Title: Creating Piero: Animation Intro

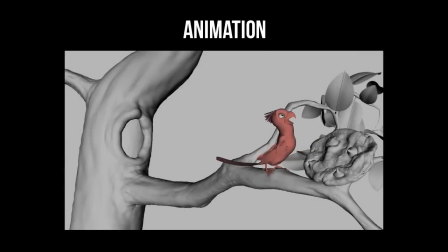[0:03]
If you ask me, animation sort of stands alone among the other computer graphics skill sets. I would compare animation to the lead singer of a rock band, modeling to the lead guitarist, rigging to the drummer, and texturing to the bass player.
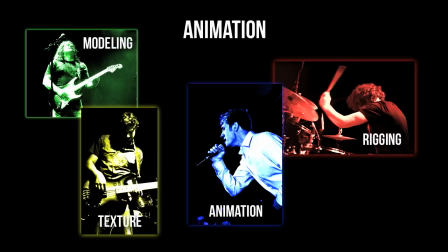[0:17]
Even though animation is nothing without the others, it tends to get all the glory. And primarily as a modeler myself, this tends to rub me the wrong way. However, on this project and every other project where I've dabbled in animation, This is hard to say, but I kind of understand why.
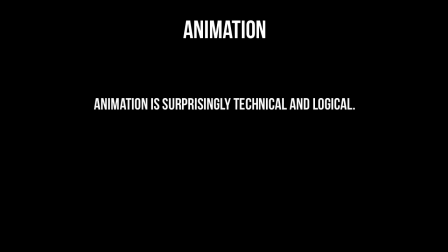[0:33]
In my opinion, animation is the most technical discipline after rigging. So animation is a tough thing.
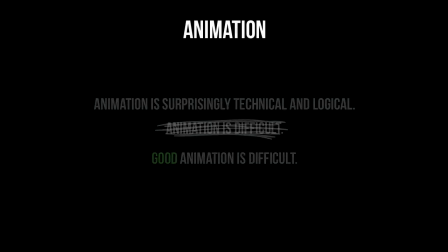[0:39]
Well, I should clarify, good animation is a tough thing. Thankfully, we have an animation bible of sorts passed down by Walt Disney's famous Nine Old Men.
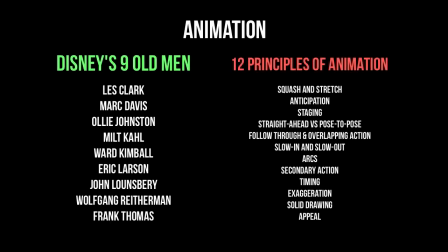[0:47]
These guys documented 12 principles of animation that, when applied, certainly improves quality.
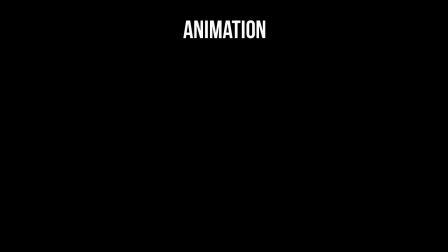[0:53]
So in no particular order, number one, squash and stretch. This can be seen a lot in stylized cartoon animation where the purpose is to convey the effects of an object's weight through compression and extension.
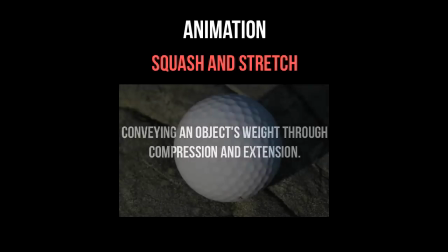[1:06]
Think about a golf ball. Holding it in your hand it feels rock hard, but if you watch a slow-motion video of a golfer hitting the golf ball it compresses a surprising amount.
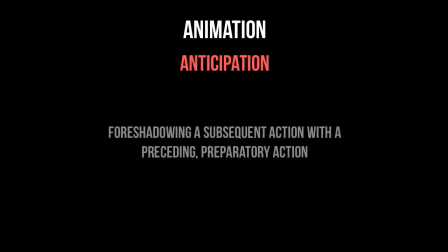[1:17]
Number two, anticipation. It's another way to direct the audience and almost foreshadow what's about to happen. I don't mean what's to happen in the story or plot, but what the following action is going to be.
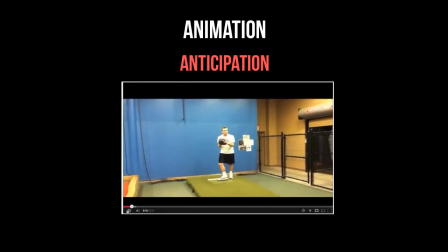[1:28]
So for example, when a pitcher throws a baseball, he first has to go into a wind-up.
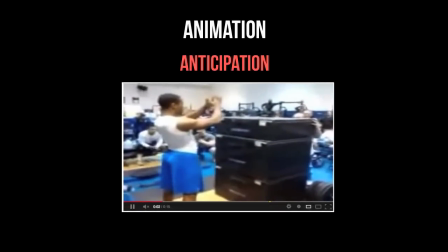[1:33]
When someone jumps in the air, they first have to build momentum by bending down and then jumping up.
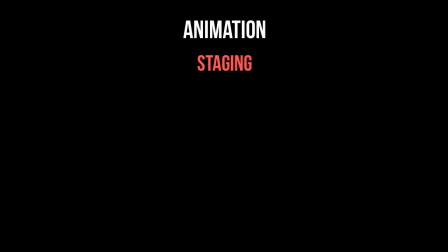[1:39]
Number three is staging, and this comes from theater,
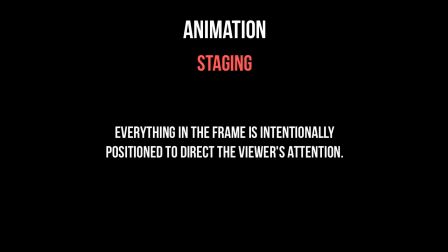[1:42]
where everything in the frame is set up intentionally to direct the viewer's attention and support the action that's happening.
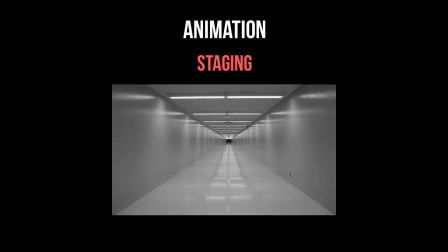[1:49]
An obvious example of this is looking down a hallway with someone standing at the far end. The angles of the walls naturally cause your eye to follow the lines down to the focal point.
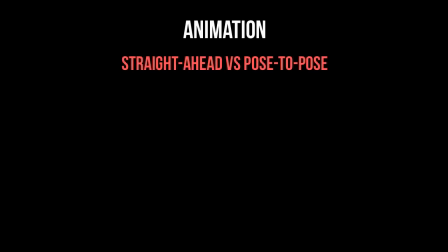[1:59]
Number four, straight ahead versus pose to pose. These are two different animation methods that are often used for different purposes.
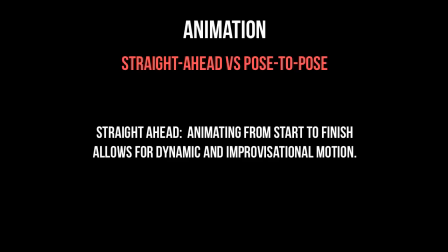[2:07]
Straight ahead means you simply start animating at the beginning and you go all the way to the end. This method can be good for realistic and dynamic animation. Pose to Pose is where you set key blocking poses throughout the animation, then polish the animation from those key poses.
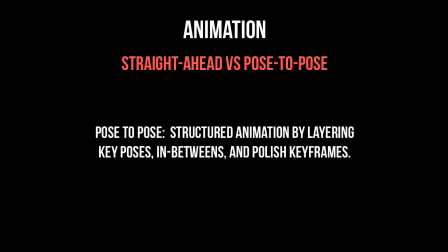[2:24]
This method is good for dramatic sequences where emotion is very important. Number five, follow through and overlapping action.
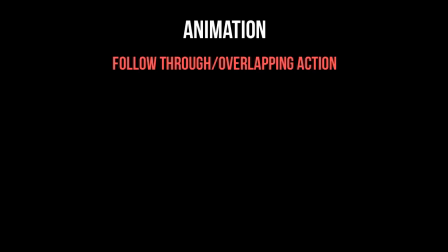[2:32]
This is based on the laws of physics, things like drag and jiggle and reaction. It's movement that is the result of another force.
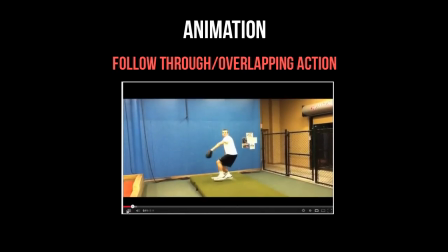[2:40]
So again, with a pitcher example, notice how his body leads the action while his throwing arm is dragged along by his body and shoulder. Then when the body stops moving, his arm swings to catch up with it. This chain of actions shows the viewer how much force he's putting into that throat.
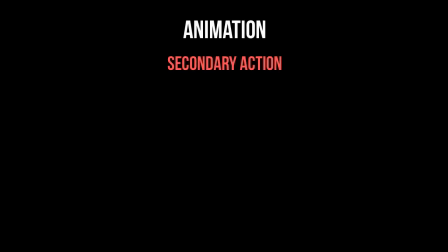[2:56]
Number six, secondary action. It's somewhat similar to the last one, and the purpose here is to emphasize and support the main action.
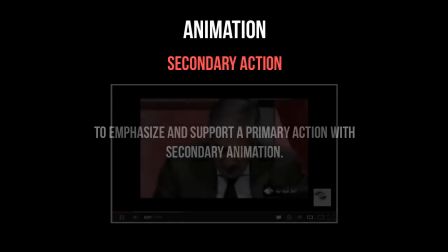[3:04]
A common example of this is facial animation.
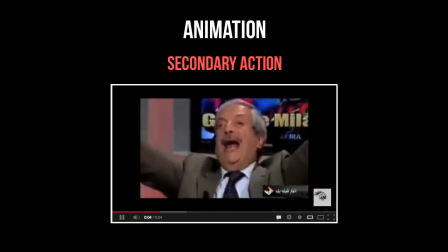[3:07]
When trying to convey an emotion, it's often the body language that does most of the work, and the facial expression simply supports the body language.
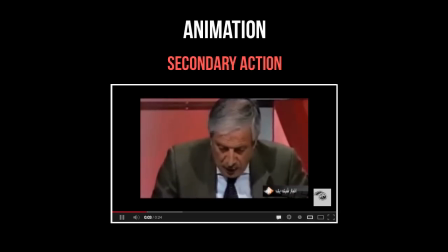[3:16]
In these cases, it's the body action that is primary and the face action is secondary.
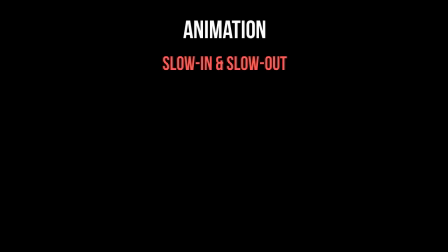[3:21]
Number seven, slow in and slow out. This is very important for quality animation and it's the fact that not only a character's body
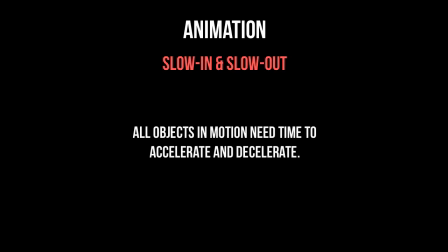[3:28]
but pretty much all objects in motion need time to accelerate and slow down.
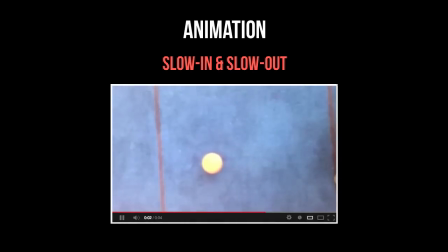[3:33]
Think about anything that rolls. It will eventually decelerate and stop thanks to friction.
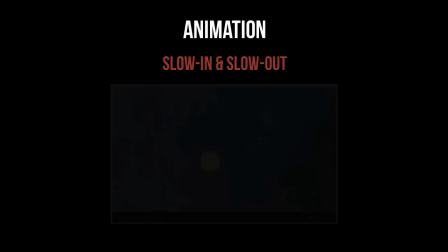[3:38]
Air resistance causes the same effect. Number eight, arcs.
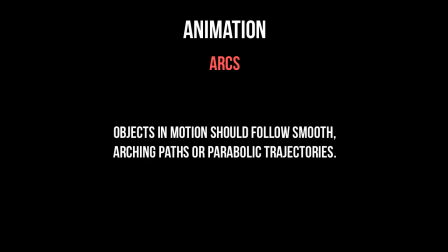[3:42]
This is the idea that objects in motion should follow a smooth arching path or parabolic trajectory.
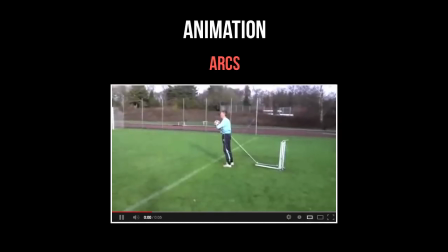[3:48]
Think about throwing a ball in the air. The trajectory is a very smooth arched ascent into the air followed by a smooth arc back to the ground.
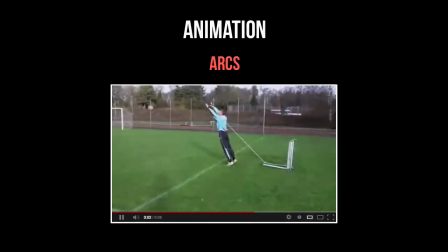[3:57]
Applying this to body part motion as well makes for very appealing movement. Number nine, timing.
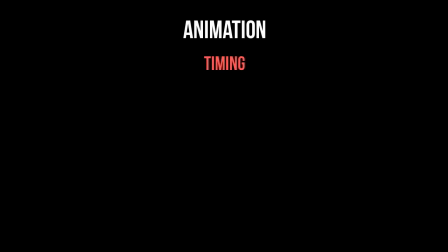[4:03]
I'm sure you've heard the phrase that timing is everything. It's certainly true for animation.
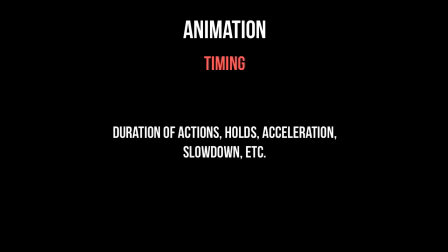[4:07]
The amount of time between actions is absolutely paramount for quality animation.